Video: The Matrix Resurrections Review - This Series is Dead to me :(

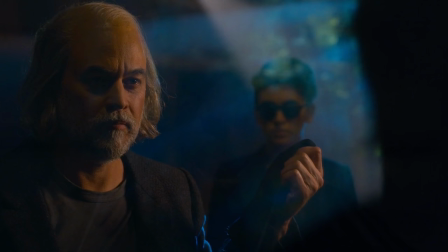It helps to define the characters, the situation and to give meaning to the fight sequences.
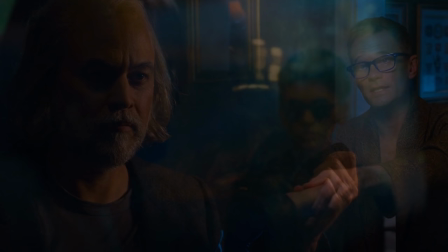And, if I was to quickly summarise the plot of this newest 4th Matrix movie, it actually sounds rather good.
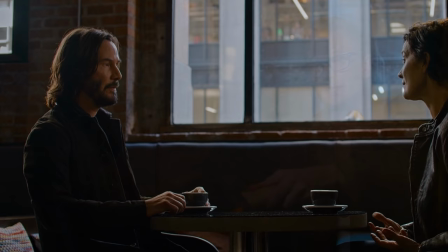The movie first establishes how much more difficult it is to escape this new Matrix.
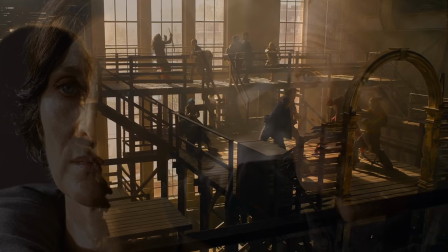It shows us that Trinity is still in there, and then sets up the rest of the film as a rescue mission of some sort.
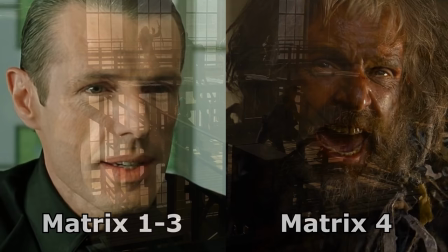That leaves plenty of gaps for fights and for the pretentious dialogue they seem to want to cram into these movies.
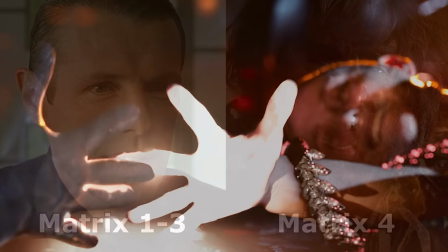But unfortunately, this movie's plot is not as well-defined as the first movie's was.
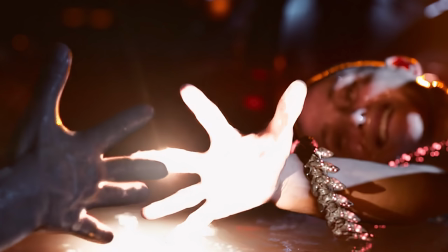This movie can't pick a horse, it violently jumps between referencing the original and then trying something new, and then back again.
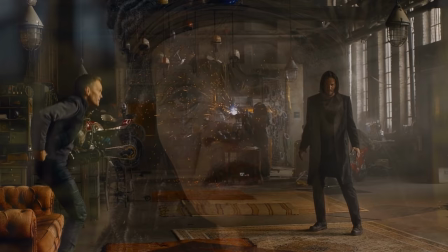But just like when a slice of salami slides off your pizza when you're sat on a nice sofa, it all too often falls down the gap in-between to a place you don't want for it to go.
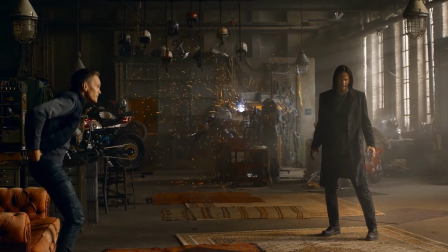Sure, we didn't expect it to pan out the way it did. But that doesn't mean it's good. I do not like this new trend of subverting expectations.
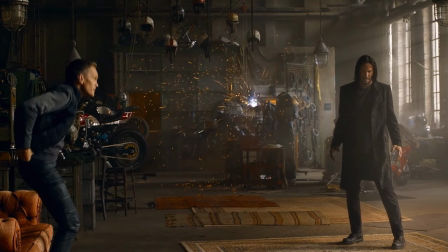If you're not going to follow conventional story arcs or predictable narratives, then at least make sure that whatever you're doing instead is worth it.
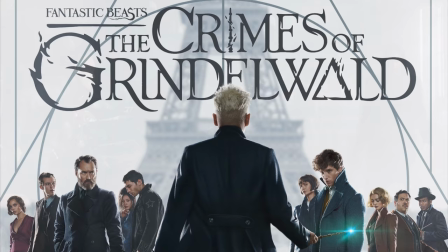And stick to that. Else you end up with a confused mess like the second Fantastic Beasts movie.
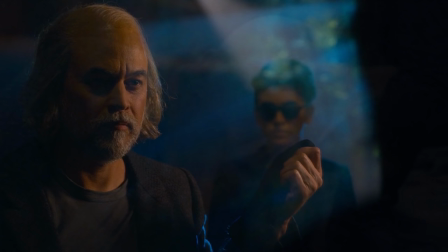Or the new Star Wars trilogy. Or Game of Thrones. Or this.
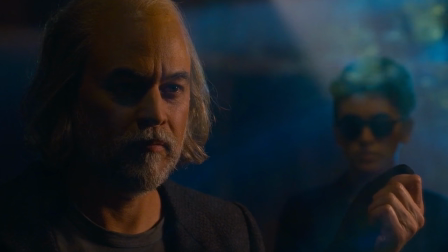Before I can discuss Neo's interactions with Trinity and the Matrix, I must remind you that he looks like this.
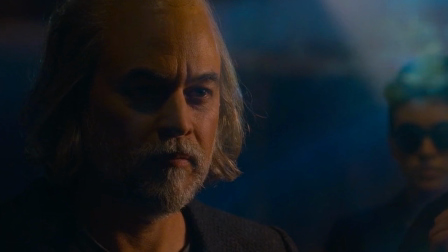Yup, the Matrix has trolled him HARD by making him appear to everybody else as an old, bold man.
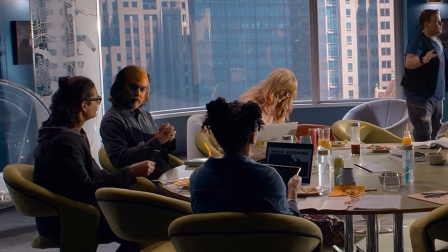And the more I think about that, the danker it is. He's working in a computer company surrounded by 20-something year olds.
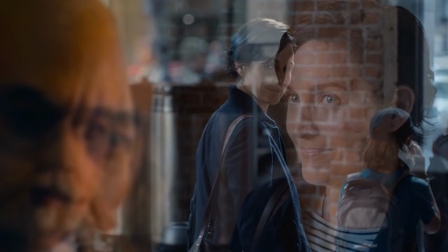And he looks like this. And despite that, Trinity, a woman who's already married to a total chad, seems enamoured by him.
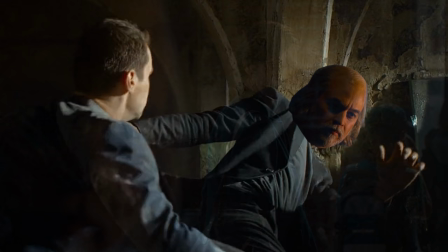Evidently a beautiful message that we should look past outer appearances, and at the person trapped inside.
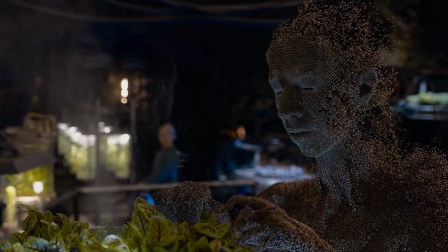So yeah, to summarise, the plot of this 4th Matrix movie sounds ok, about as good as you'd want from a Matrix reboot.
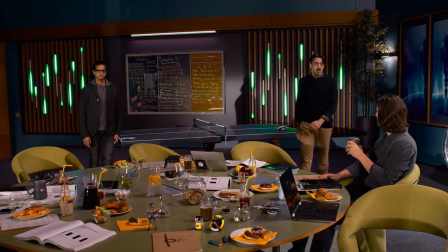But it's poorly told, massively convoluted, and it flits between serious and jokey meta so often that nothing it does matters anymore, and I cease to care.
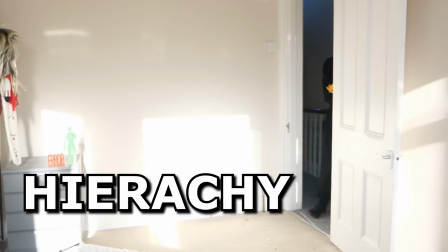There were no rules the Matrix, or indeed this movie, needed to follow. Speaking of which… hierarchy.
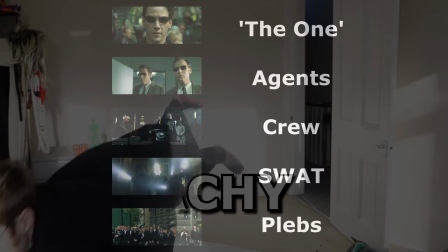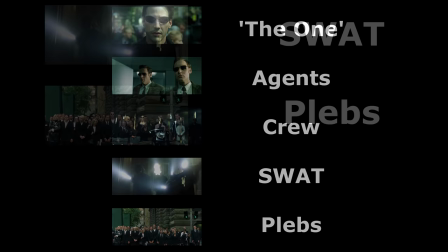This is such an important element in the Matrix. Take the first two movies. There was a clear hierarchy.
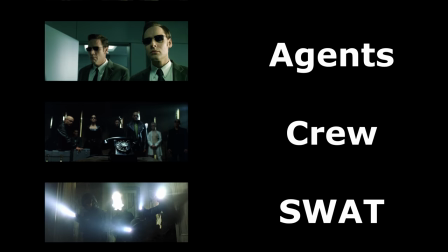You had random plebs at the bottom, then SWAT teams, then you had people like the ship's crew who had escaped the Matrix and could bend its rules.
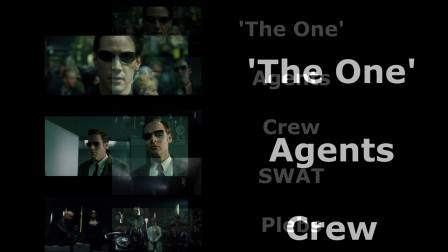Above that were the Agents and Exiles. Then, high, high above that was Neo. And this hierarchy MADE the Matrix.
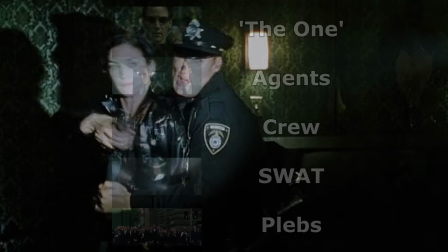It established the rules of engagement, and helped the audience understand the stakes and risks the characters were taking.
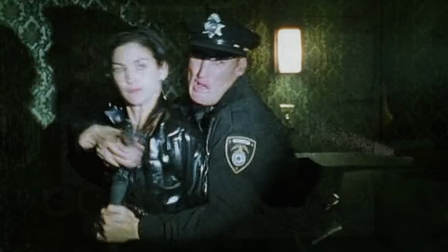Every fight helped to tell a story. It helped to establish this hierarchy. And the fights were exciting because they were unbalanced.
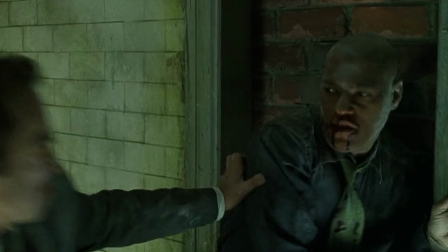We all remember that toilet fight between Morpheus and the Agent, because we knew the odds were stacked against him, but we understand why he did it, and it made us care more for that character.
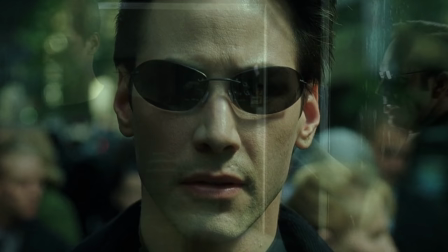And throughout that first movie, Neo got progressively stronger and more confident in his abilities, until ultimately he became the one.
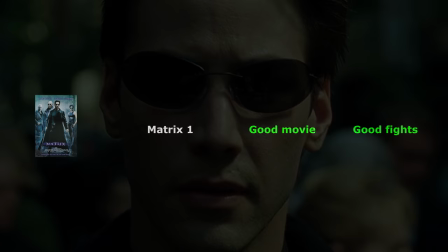Spoiler alert, but what excellent character development that was.
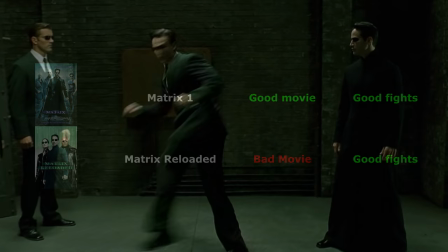The second movie was not such a good movie, but I still prefer watching it, and have probably seen it more than the first one because its fight scenes were THAT good,
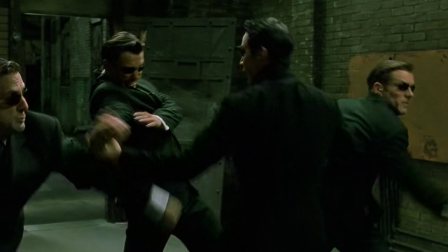despite them being at a disadvantage because the characters and the hierarchy had already been established. But that's the beauty of the second movie.
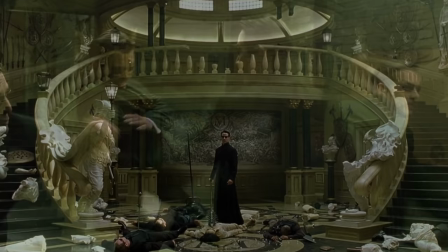Because it knew this, and rather than trying to reinvent the wheel, it instead just had a lot of fun with the existing hierarchy.
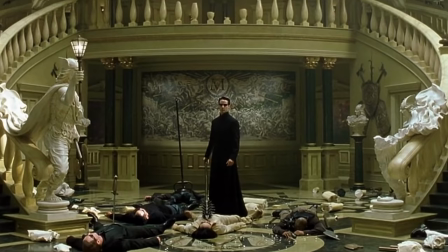And I love every fight scene in that movie. I love how they managed to keep Neo looking overpowered, while still finding fun situations for him to fight in.
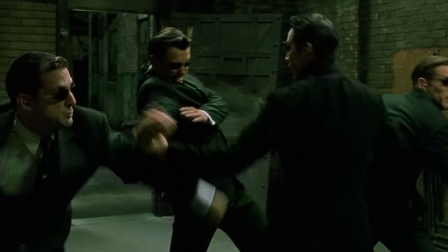That scene where he smurfs against a few agents at the beginning is EXACTLY what fans of the first movie needed, pay off that he is now far beyond their abilities.
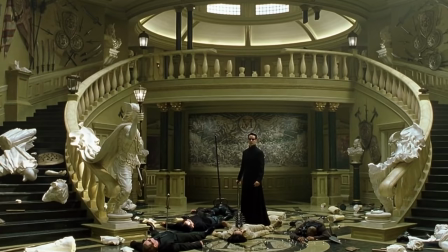That fight with the swords in the fancy room is a damned work of art,
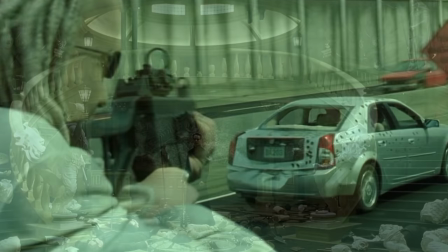where Neo again gets the chance to lord it over a bunch of high-tier baddies, while the rest of the group have to fend for themselves on the highway.
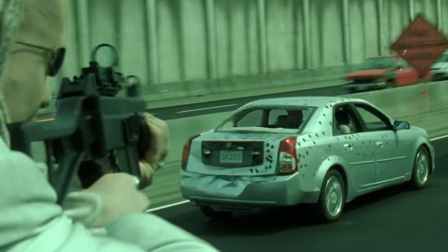Which remains one of my favourite action scenes of all time and, on its own, is still enough to justify the existence of the second Matrix movie for me.
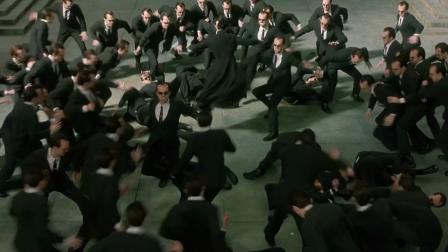Hear me out here, even that infamous playground sequence with all of the smiths was fun and helped to establish in the hierarchy that one smith doesn't stand a chance, but that an army of him does.
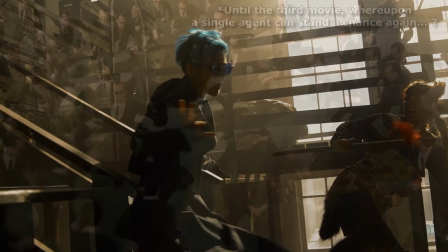But yes, it was a silly scene. But also very fun. Now, Well, let's take a look at this new film.
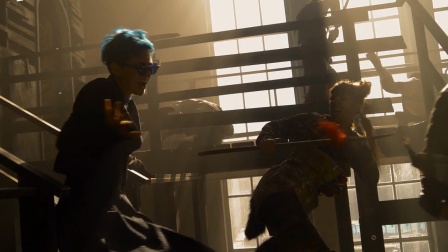And there's no such hierarchy in sight. It doesn't bother to establish one, so I'm left assuming that it's going to be the same as in the original trilogy.
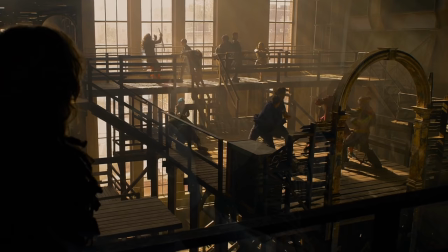But then because of that, I'm left confused as to why Neo struggles to fight Agent Smith again. And even the ship's crew seem perfectly balanced against the exiles in that warehouse fight.
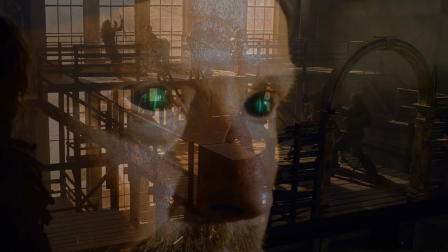There's no sense of threat from them. It's not like the sort of fight scene where people die, it's just there for spectacle, but as I'll talk about later on, it fails at even that.
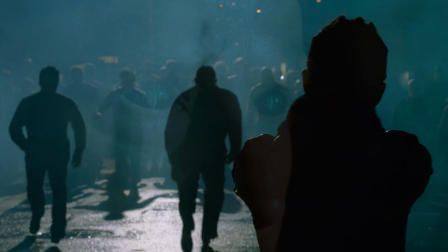The one attempt they had at introducing something new to the hierarchy was at the end of the movie where they featured the SWARM,
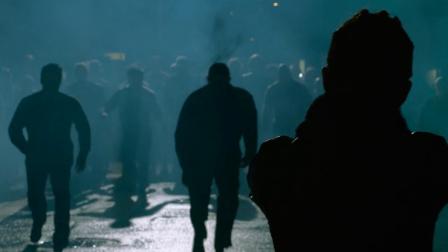which was made out to be some terrifying threat, a party trick of the new Matrix iteration. And yet, not a single person died.
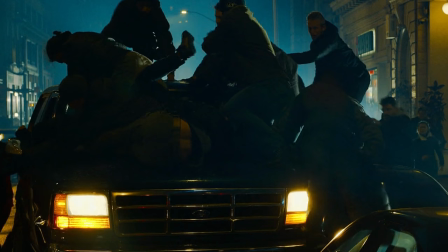People were literally SWARMED by these things and they got away just fine. Well done, Matrix! You introduced a new enemy, and you made them appear totally toothless.
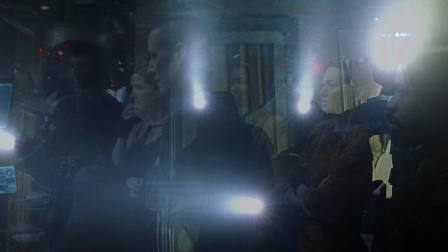Nobody died, not even those throwaway characters who were obviously just there to die. Even those low-ranked SWAT guys chalk up a few wins in the first movie thanks to their numbers. So what excuse does the Swarm have for being so inadequate? And how can I take a Matrix movie seriously when nobody in it dies, even when they really should have done?
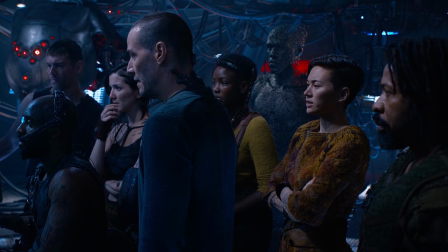From what I remember, they even joked about this earlier on about how they were just going along to die. This movie is so self-aware! Apart from apparently how bad it is for NOT conforming to these conventions.
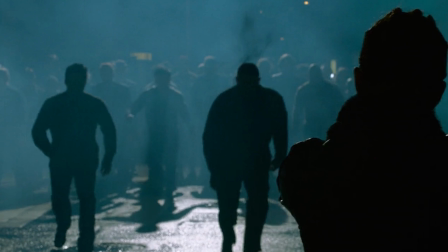But yeah, that Swarm was useless, and there was no tension in that sequence. It would have been much better had they been swapped out for an agent instead.
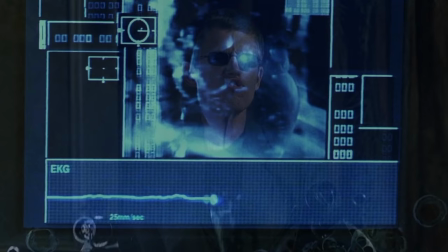Do you remember that déjà vu moment from the first movie? Where all of the windows turned to brick, and that poor guy got mowed down by the SWAT teams?
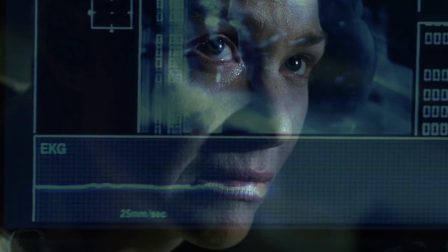Yes, of course you remember that because it was awesome and there was a true sense of fear. I watched that scene as a child and I was horrified by it!
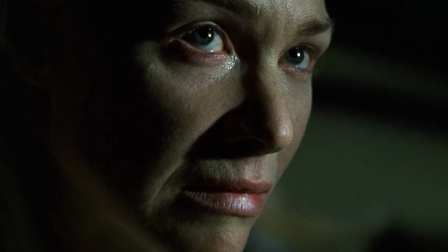And the same when they were betrayed and, like, half the ship's crew were killed. There were real, shocking consequences in that first movie.
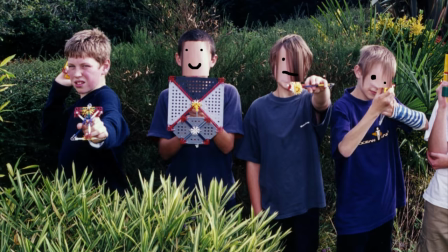It was stuff that helped to establish a threat, and a sense of vulnerability. And this new movie had none of that. Charles Philip wouldn't have been horrified by this one at all. He wouldn't even have been mad. Just… disappointed.
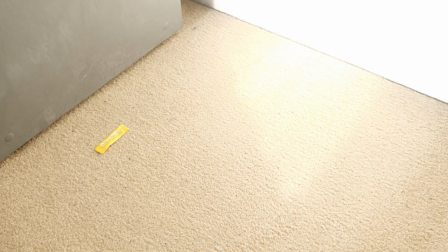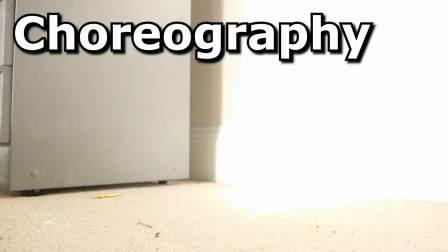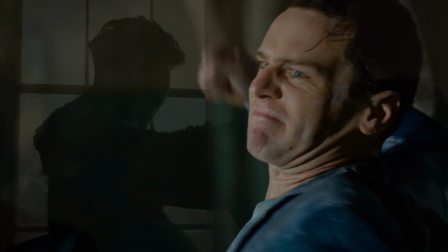There is something off about the fights in this new movie. I could just feel it when I was watching them, even though I'm still unable to pinpoint what exactly it is.
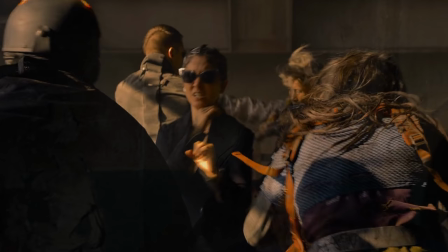The camera shots seem shorter, more zoomed in and shakier. There isn't so much of a rhythm to the fight, nor such perfect harmony between the action and the music.
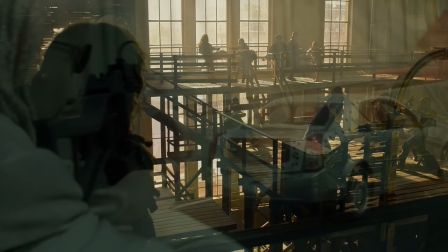The music this time around sounds like regular fight music, but in the older movies, they seem to tailor-made for every kick, punch and rest.
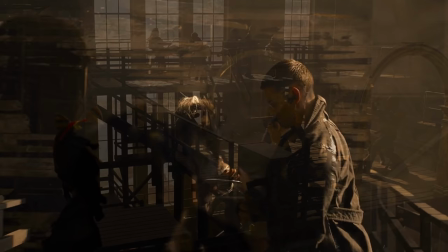And perhaps most damning of all, the fights in this new movie don't seem to have any purpose, other than to exist because the movie feels obliged to have them.
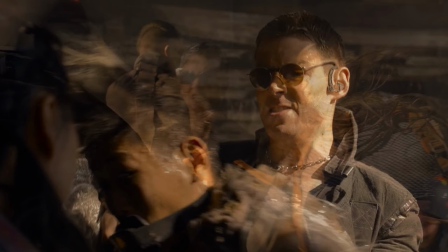And there were always so many things going on, so many people flailing about fighting so many other people.
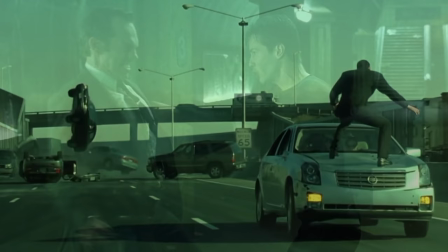It made me appreciate how focused the ones in the older movies were. Especially in the first two movies, there was always a focus to the fight.
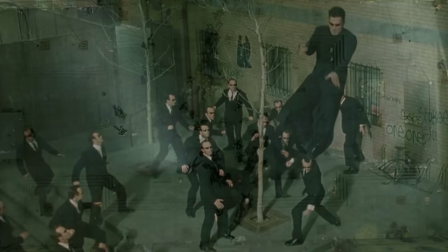Even that Agent Smith one with hundreds of people was manageable because it all centred around Neo as a singular entity.
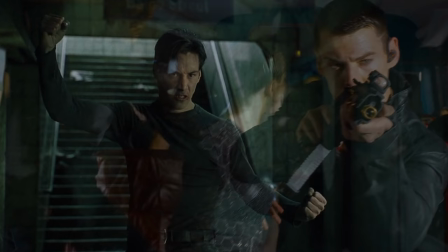But in this movie, our attention is always torn across half a dozen places at once. Neo fighting Agent Smith in the first movie was a huge event!
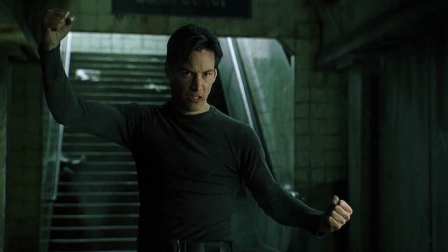It was such a defining moment!
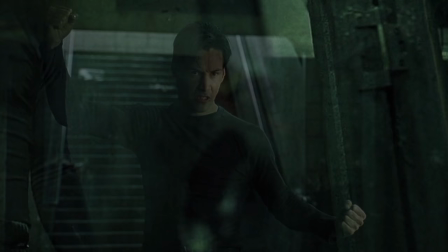And they gave it 100% of the audience's focus, by making it very clear that there would be no backup, no rescue, and no distractions.
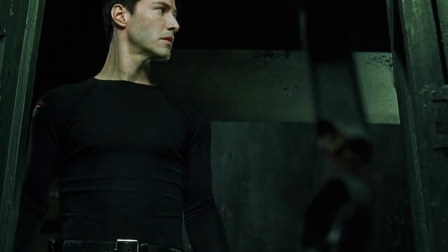It was our sole focus, and the movie had been building up to that key moment for the best part of 2 hours.
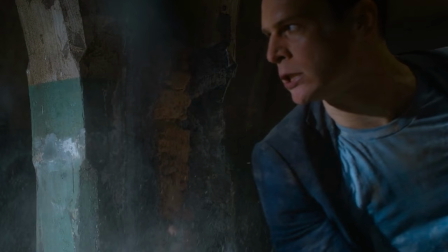But here, it was done halfway through the movie, and feels like it was done just for the sake of it because it didn't achieve very much, and it wasn't even the focus because another fight was raging on above.
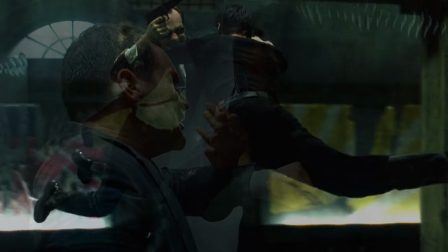It splices clips from the first movie into these fight scenes, but for me, it merely hammered home just how lucklustre these new scenes are in comparison.
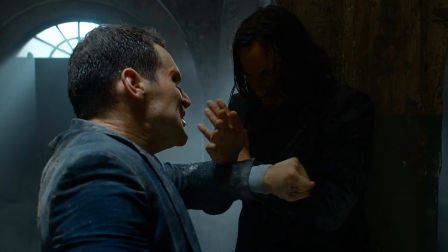It stuns me that The Matrix, even when it's trying to recreate a previous Matrix scene, manages to be so un-Matrix-y.
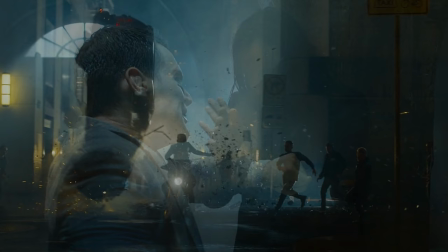Even the third film, which didn't have much of The Matrix, felt more Matrix-y than this imposter. Perhaps I just don't get it.
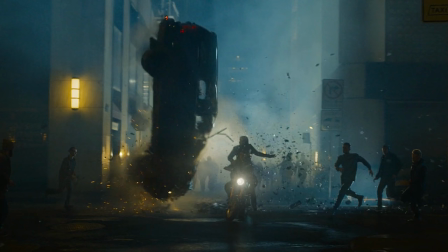Because I don't understand what other people see in the fight sequences in this movie when they say they're good.
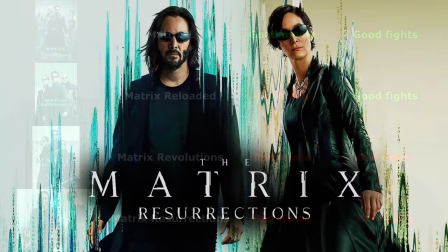Because they aren't. They're AWFUL. Yes, we get some action. But no, it isn't good action. The fights in the original trilogy felt like they belonged in movies. The ones in this one would be better off in a Netflix TV series.
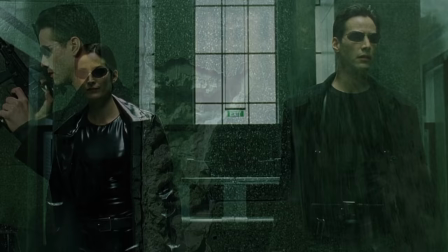Taking the time to make this video, and believe me, take time it did, has helped me to discover something new about how I see the first Matrix movie.
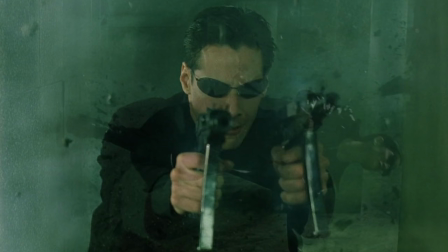It used to be all about that lobby fight for me. It was cutting-edge, the stunts were awesome and the slow motion was breathtaking.